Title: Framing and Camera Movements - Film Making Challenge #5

So I don't actually have a challenge for you today. I'm just going to be talking you through some different shot sizes and camera movements that are common in a lot of films.
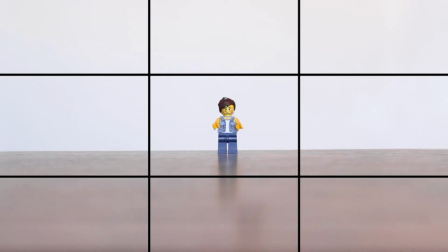[0:12]
Okay, so here we've got an example of an extra wide shot where our subject is quite far away in the background and you can see a lot of the environment that he's in. You could use this type of shot to show how small your subject is feeling,
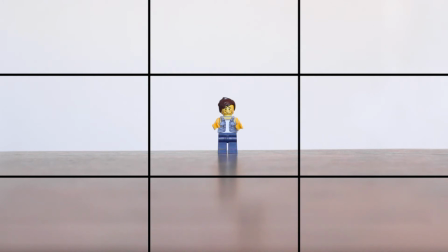[0:30]
or to show things in the background that you might want to see to scale. So I've put in this grid to demonstrate the rule of thirds, which is a sort of guideline that you should follow when you're trying to compose your shot,
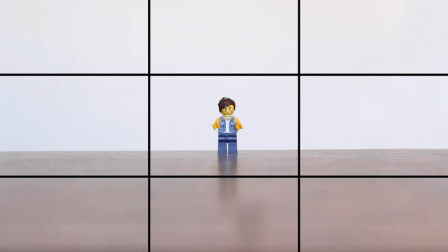[0:51]
that things should sit nicely in between these squares, or on the vertical lines or on the horizontal lines. For instance, if you compose your shot with the bottom third as the ground and the top 2/3 as the sky, it will just look a little bit nicer than if it was somewhere in between that area.
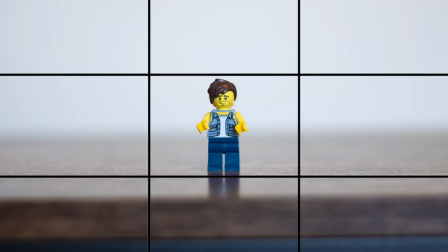[1:11]
So the wide shot is quite similar, but just a bit closer in. If you want to see your subject a little bit closer in, or if the things in the background aren't as important to show to scale as they would be if you were using an extra wide shot.
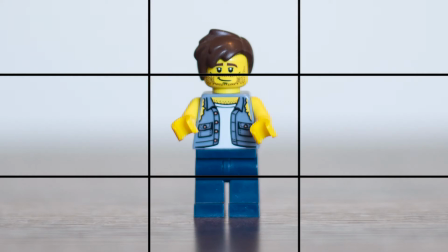[1:28]
So the full body shot is good if you're wanting to see everything that your subject is doing.
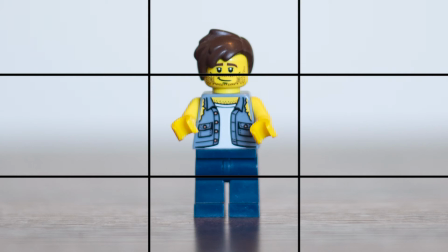[1:41]
So if the place they're walking on is important, then you want to see the feet walking on that surface, for instance.
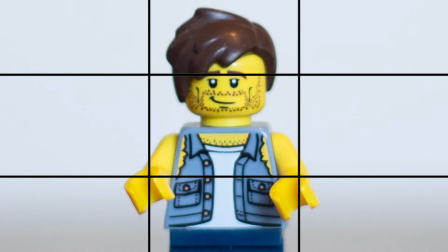[1:51]
The mid shot is very, very common. So you can see, you're close enough to see the expression on the face, and you can see the actions the hands are making and everything that they're doing in the environment that they're in.
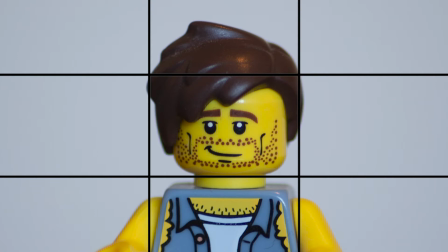[2:06]
The head and shoulders shot is a shot that is most often used in conversations. So you might have a few different wide shots beforehand, establishing where they are,
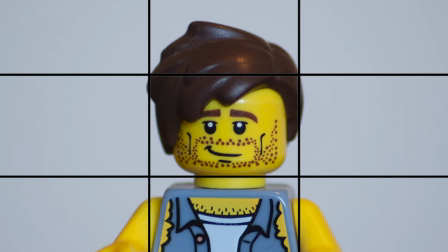[2:20]
and then you'll cut in to a head and shoulders shot of both characters back and forth talking in conversation.
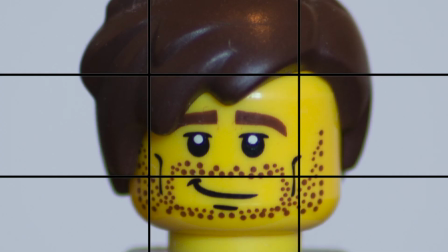[2:28]
The close-up shot is used to emphasize expressions and emotions on the subject's face. If that subject is a person, if you're just doing a close-up shot of an object,
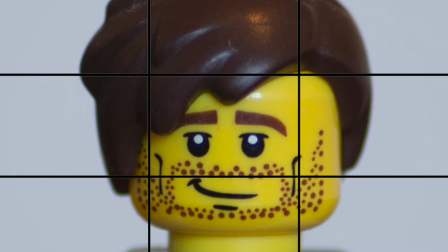[2:44]
this is to emphasize this object's importance in the detail of the film. But in this case, it is a face, so it would be this Lego man's expression that we would be wanting to emphasize.
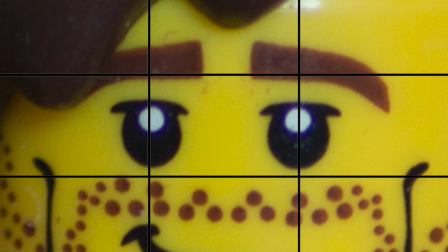[2:57]
The extreme close-up is when you really want to get an impact of the emotion of what your character is feeling. For instance, if something has just scared them, you might want to cut into an extreme close-up to get the eyes widening in horror.
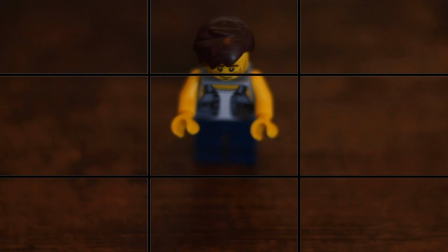[3:18]
So I've put in some angles here. So this is a high angle, and I just want to compare it to a bird's eye view angle here.
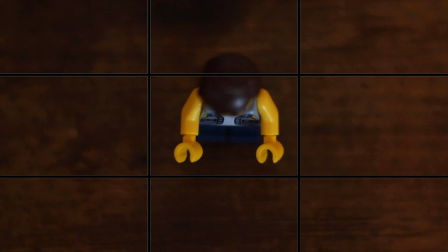[3:28]
And yeah, they're slightly different and emphasize different things. So cutting between a high angle and a lower angle is mostly used to
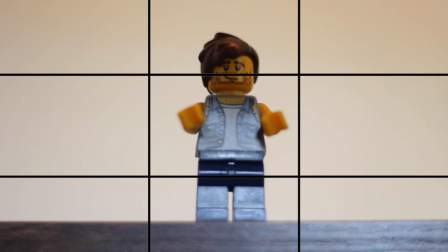[3:39]
emphasize an imbalance of power. And it can be used very comically,
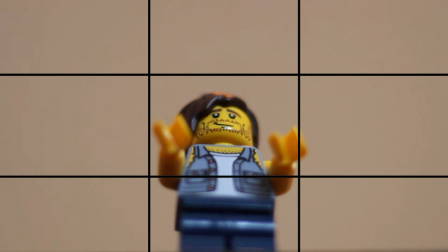[3:48]
or used quite subtly to depending on what kind of movie you're making. But it's a very useful way to emphasize that.
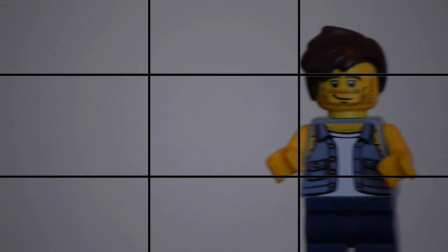[3:59]
So what I want to talk about now is some camera movements. So first off, we've got panning.